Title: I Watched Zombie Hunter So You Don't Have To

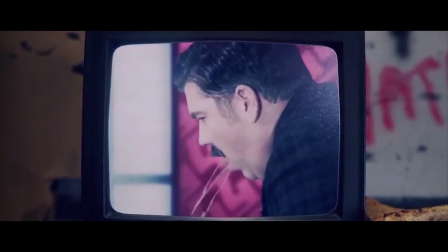They could have at least had the camera jolt and follow him and then push in to give it this real world quality, otherwise this just strikes a viewer as odd. But the shot also doesn't have the rotating news network logo that the other shots did,
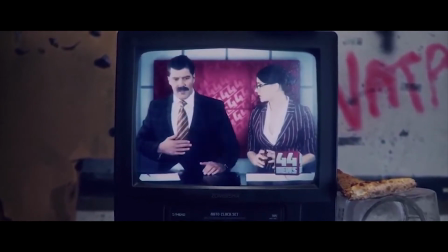so is it meant to be a rogue camera, or did they just forget to put that in for this shot?
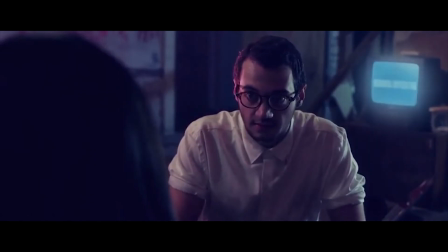We then get introduced to the way the filmmakers choose to write their female characters,
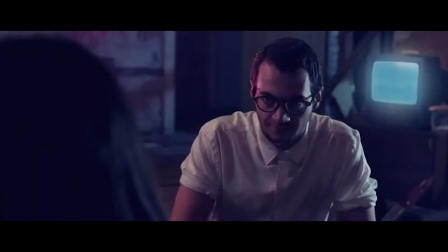as completely passive individuals who choose to cheat on their significant others for no particular reason,
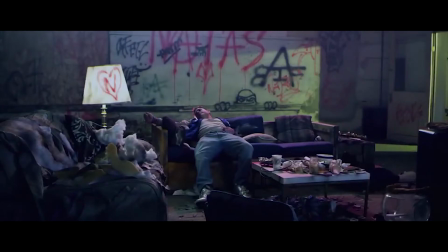and are basically there to look hot and have someone for the protagonist to pine over and save.
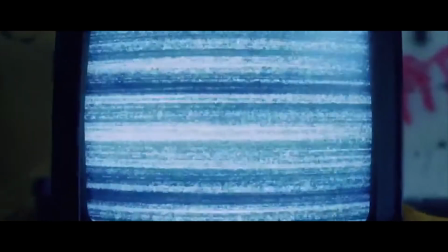And then Elijah Wood seems to think her boyfriend won't get mad if they have sex,
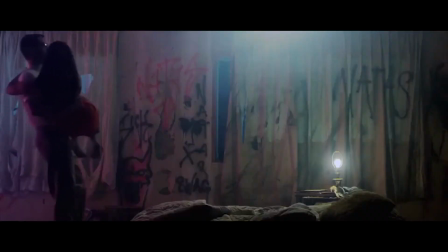which clearly he and basically everyone in a similar situation would have a problem with, and she, concerned, still goes along with it,
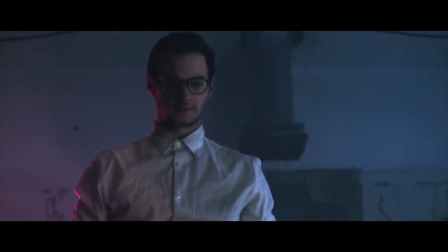asking if he is sure, as if she doesn't have much of a choice in the matter.
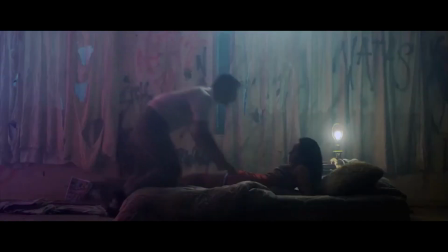We're just having a little fun. I'm sure I won't get mad.
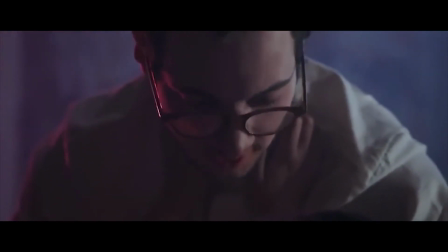Are you sure? Yeah, I'm sure.
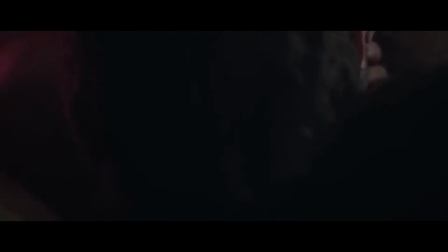And then, to make things worse, we get this very odd exchange where both parties are consenting, but they also hate each other, but then go along with it anyway.
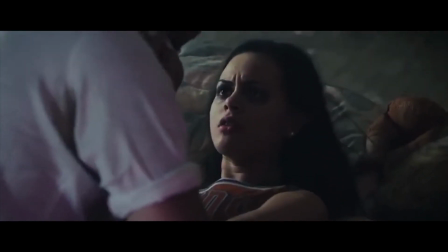Bastard.
Then, as the two are making out, Elijah Wood is revealed to be a flesh eater, brought on by the drug.
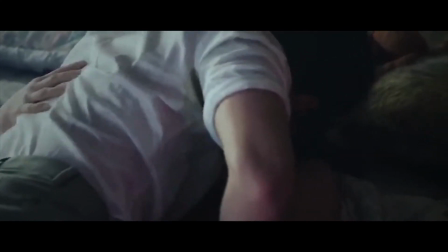But during the sequence, we never see the character change or become overcome by the drug.
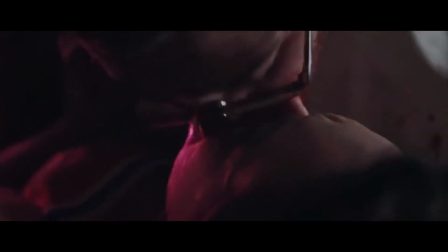I'm also too distracted to go into this more, as through this scene of him biting the woman's tongue, you can clearly see that he is just biting his own tongue.
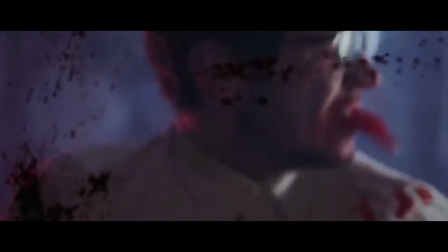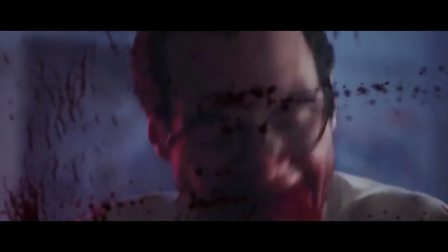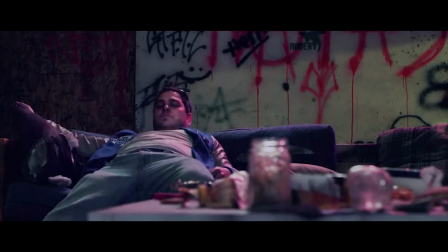We then cut back downstairs with the boyfriend, now awake, who can hear screaming, but seemingly doesn't care,
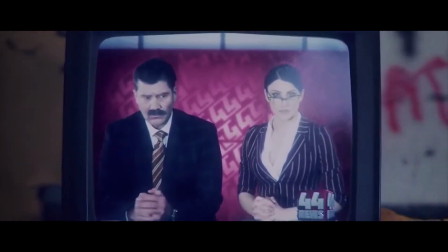along with the filmmakers who choose to have another awkward exchange on the TV, where the anchors are confused whether they are still on,
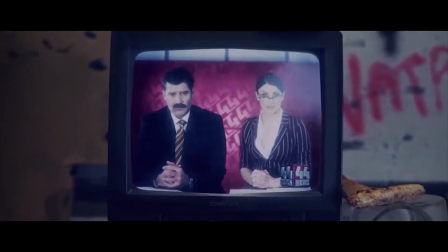but they already cut away for technical difficulties after the male anchor threw up,
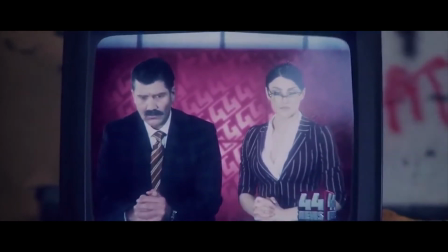and have now cut back to live, so they would have been counted in to be told when they are live.
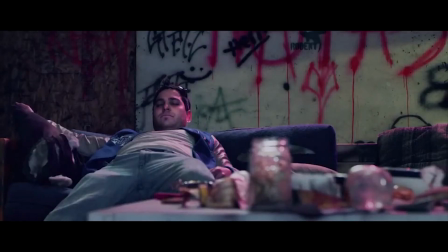We then get this jump scare title akin to The Cabin in the Woods,
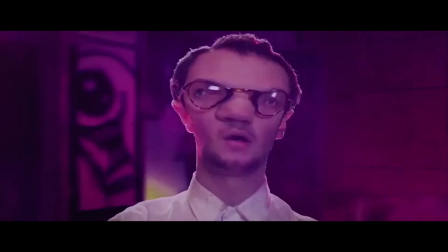where the boyfriend is revealed to also be a flesh eater, and this poses so many questions about the drug.
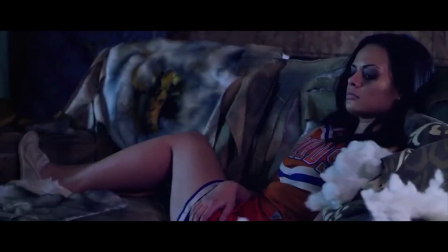Why did he pass out after taking it and then turn into a zombie, whereas Elijah Wood turned into one a few minutes later?
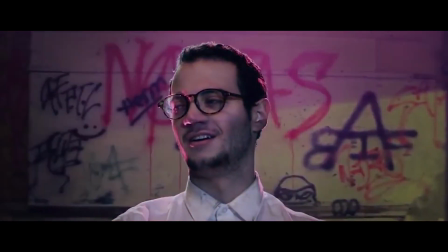I know this is done so they can have different scares, but it helps to have an internal logic to the universe,
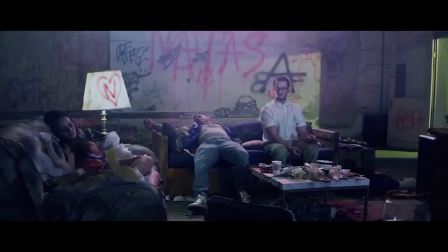otherwise there's no sense of tension if anything can happen the plot demands.
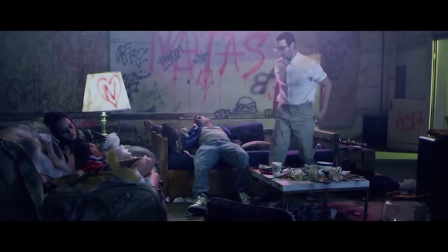However, all of this is for naught because nothing in these opening 5 minutes ever comes back to help the story.
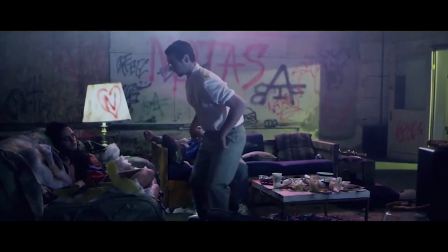We see none of these characters again. The drug Natus comes up once near the end of the film,
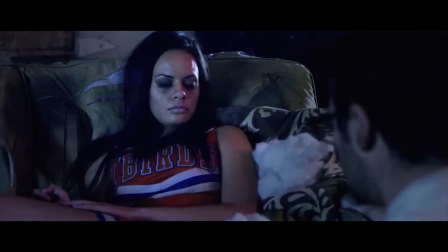but after the title we jump to a year later where the world is a post-apocalypse infested with hundreds of flesh eaters, so this cold open is pointless,
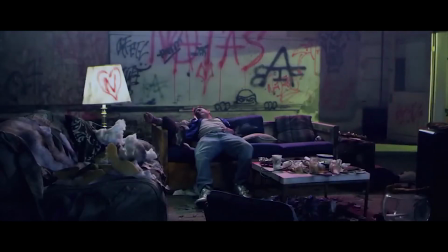as the only thing it sets up, the drug, holds little to no bearing because it doesn't really matter how the people turn into flesh eaters.
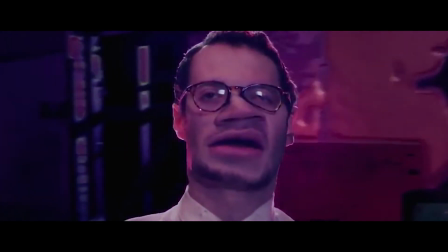Even if they were just going for entertainment value and having a good tense opening with a kill before the title,
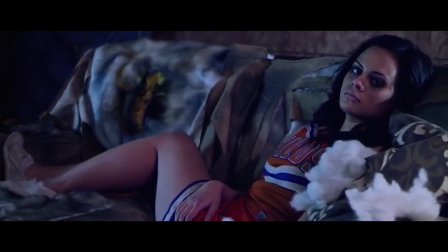it just doesn't work, as there is no tension, as we're given all the information up front,
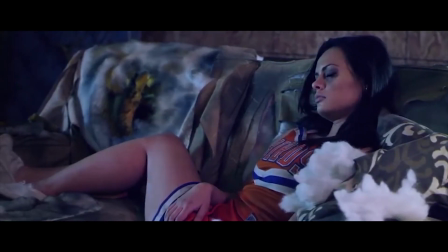so we know that the guy's going to become violent and then kill someone. It's also so poorly handled, it just makes the whole thing a waste of time.
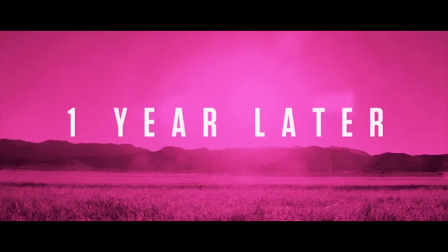The pink overlays return in the title card for 1 year later, and this time they don't make much sense as this sequence doesn't have anything to do with the drug.
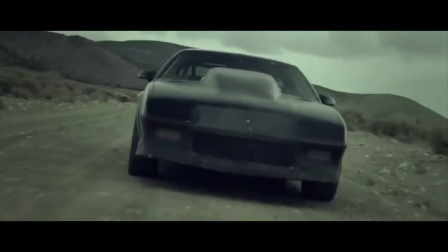However, get used to seeing bright colours, because for the rest of the film we're in one of the most muted colour palettes I have ever seen.
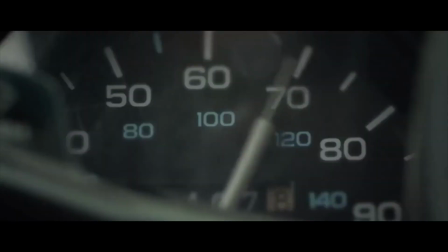There are no colours in this film, just 90 shades of black and grey.
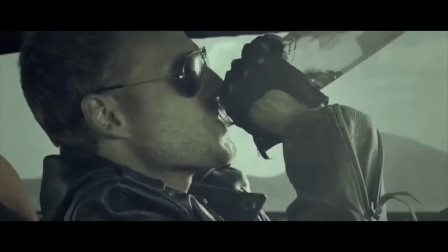I know they are going for a grindhouse effect, but even grindhouse films aren't this muted.